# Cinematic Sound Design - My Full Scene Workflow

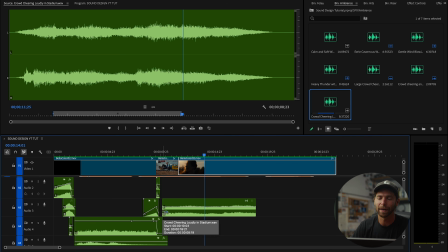[29:00]
Let's toss it in. Enough talking about it, you know? I'm a doer, not a talker.
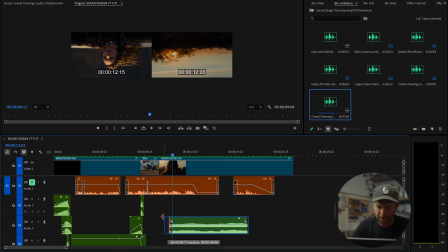[29:05]
So I'm actually gonna start it. Do
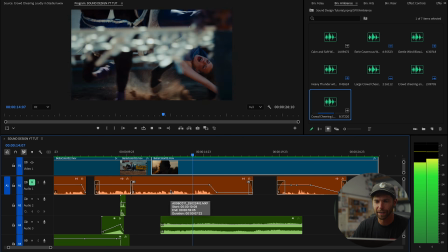[29:12]
a couple different things here. Now I'm looking at this.
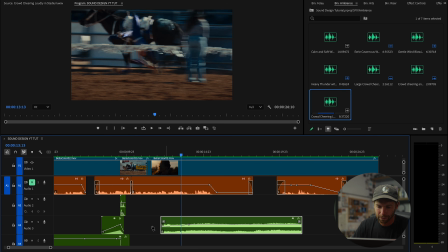[29:16]
I'm gonna have it get real loud towards the end of this clip.
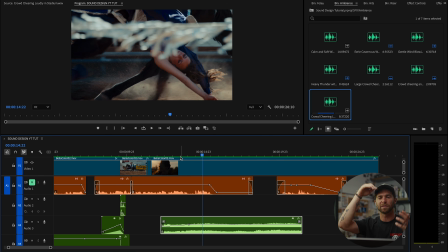[29:24]
And since this is, it kind of does that same speed ramp to slow motion situation, so I'm gonna have it and just come down.
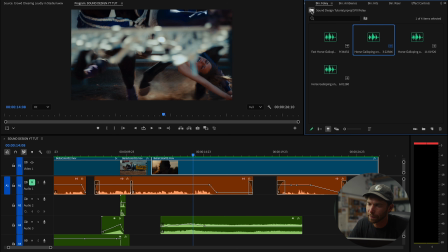[29:40]
So let me grab a downer again here.
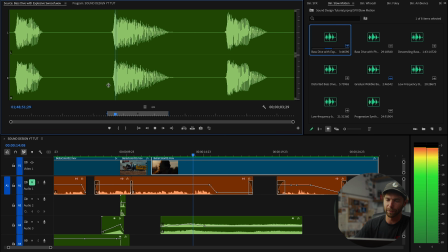[29:46]
I might go with that same one that we used earlier. Just feels right.
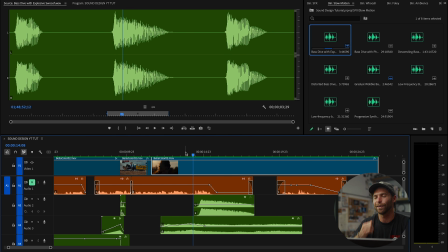[29:52]
It's a good one. When you find a sound you like, hold on to it. Obviously got to put it in the right spot.
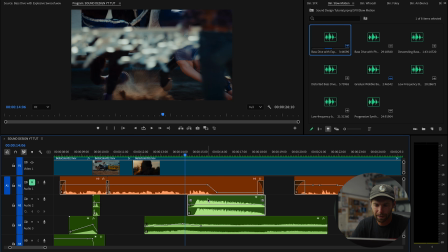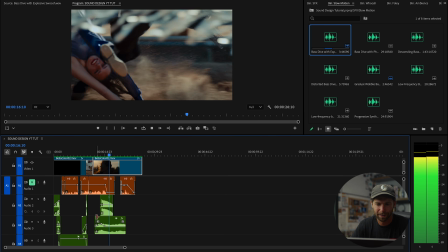[30:06]
Oh yeah. Burning down.
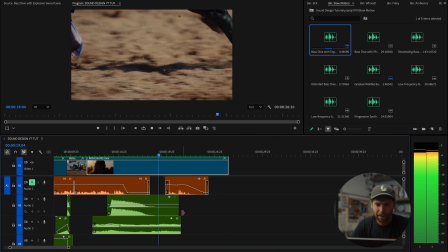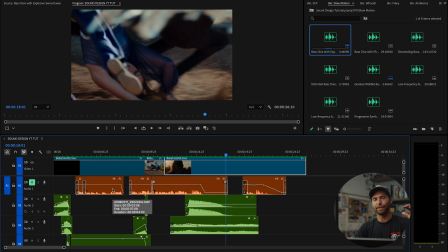[30:14]
Oh yeah. Then we have kind of reverse where we kind of feel it come out of that slow motion, that speed ramp, and then it goes back up.
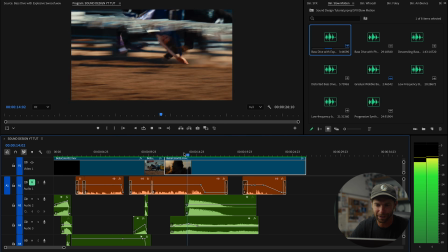[30:22]
But I'm getting ahead of myself because we haven't finished over here.
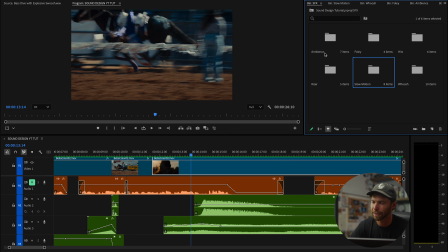[30:27]
Crowd noise layered in here. It's feeling a little fake. And I think a little bit more crowd noise will help.
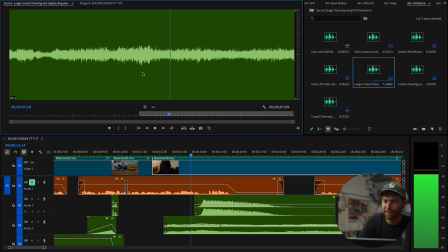[30:35]
Let's try this. Let's try this one again. Just toss it in.
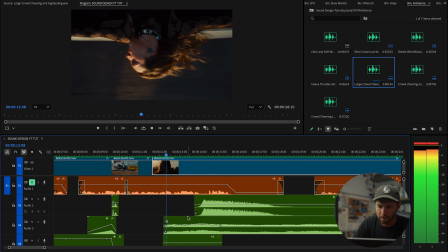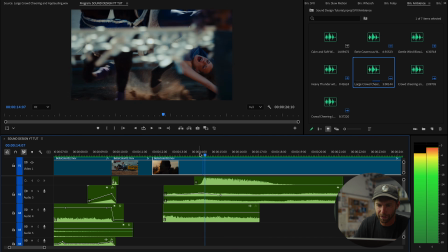[30:45]
And I'm also gonna do the same thing on the transition to slow motion.
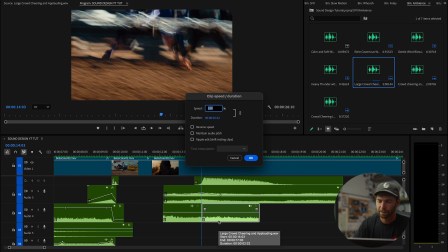[30:52]
I'm gonna make this one slower again. I don't know what just happened there. So let's go pull this down to 85 again and have it last.
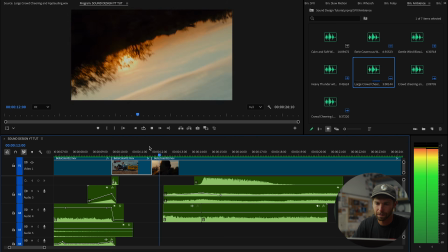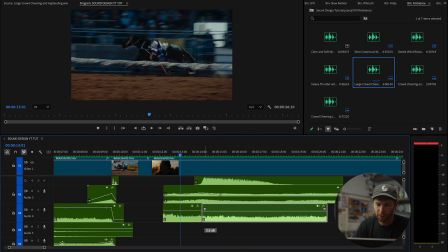[31:06]
I'm gonna give this sound a little boost because it's a little quiet.
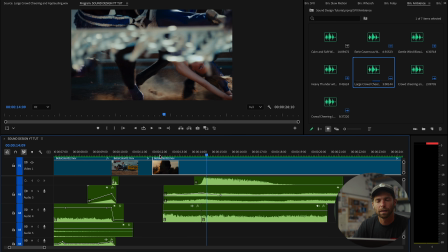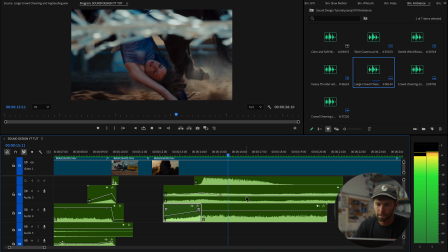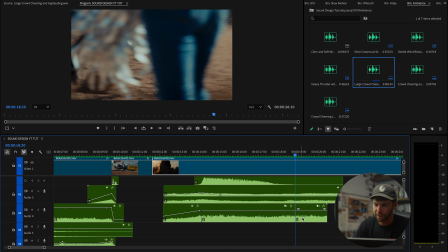[31:27]
Speeds back up, so I'm gonna come in here again and bring this back up to normal speed. And I'm gonna use that little smooth transition between all the clips.
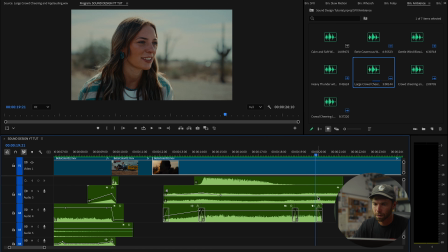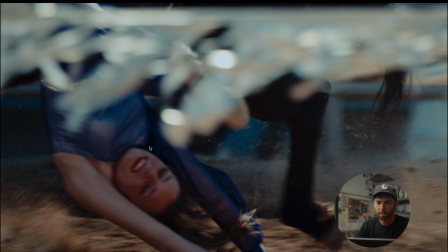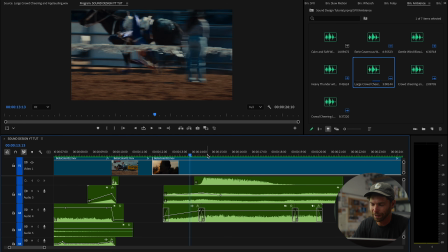[31:53]
I want just a little bit of horse running here.
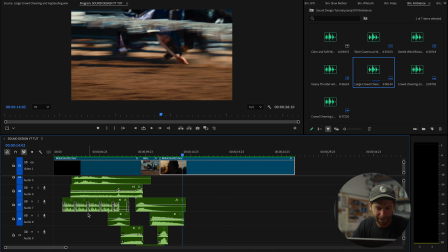[31:59]
I'm just gonna go to the beginning and grab some of that horse sound.
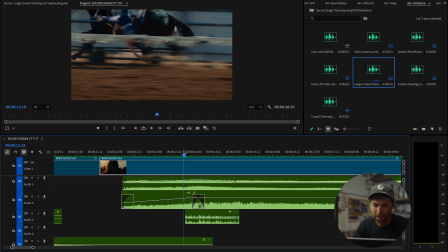[32:04]
I feel like that was the best one by far. Oh yeah, that's working.
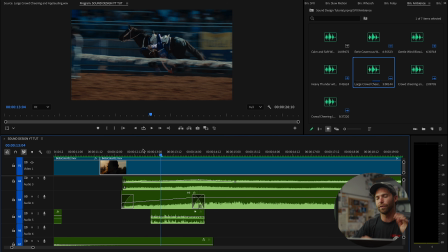[32:14]
I'm gonna have it start before the clip itself actually
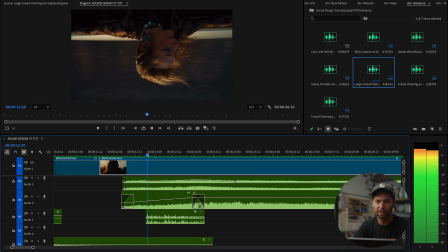[32:19]
comes in with a little J cut, helps with the transition between clips. I'm gonna have that build though.
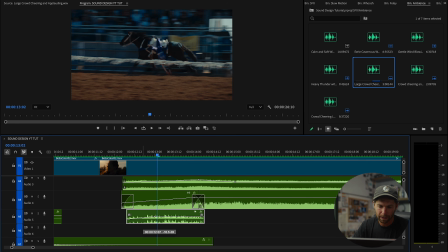[32:30]
Let's have that build.
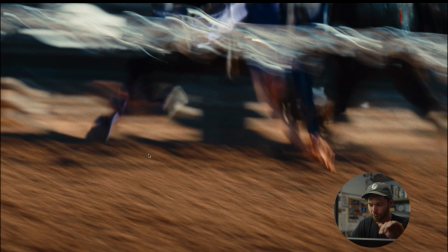[32:34]
And in this clip, we're getting closer to the horse, so I want the sound of the horse to get a little bit louder.
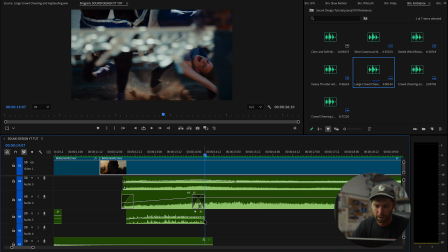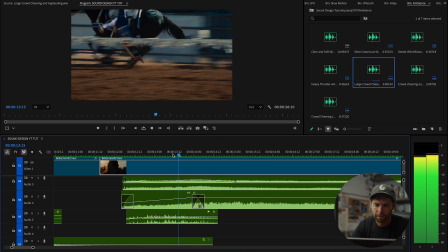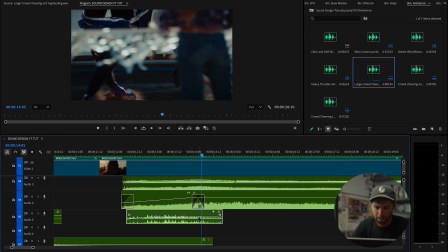[32:51]
So I'm gonna pull this up.
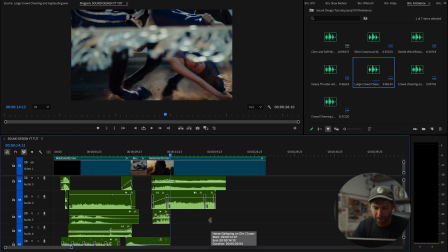[32:54]
Since this isn't very long, I'm gonna grab another one of those guys, another one of those horse galloping clips.
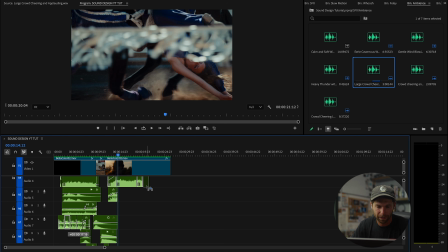[33:02]
Oop, don't want to delete it. Just want to copy it over. Bring her in here.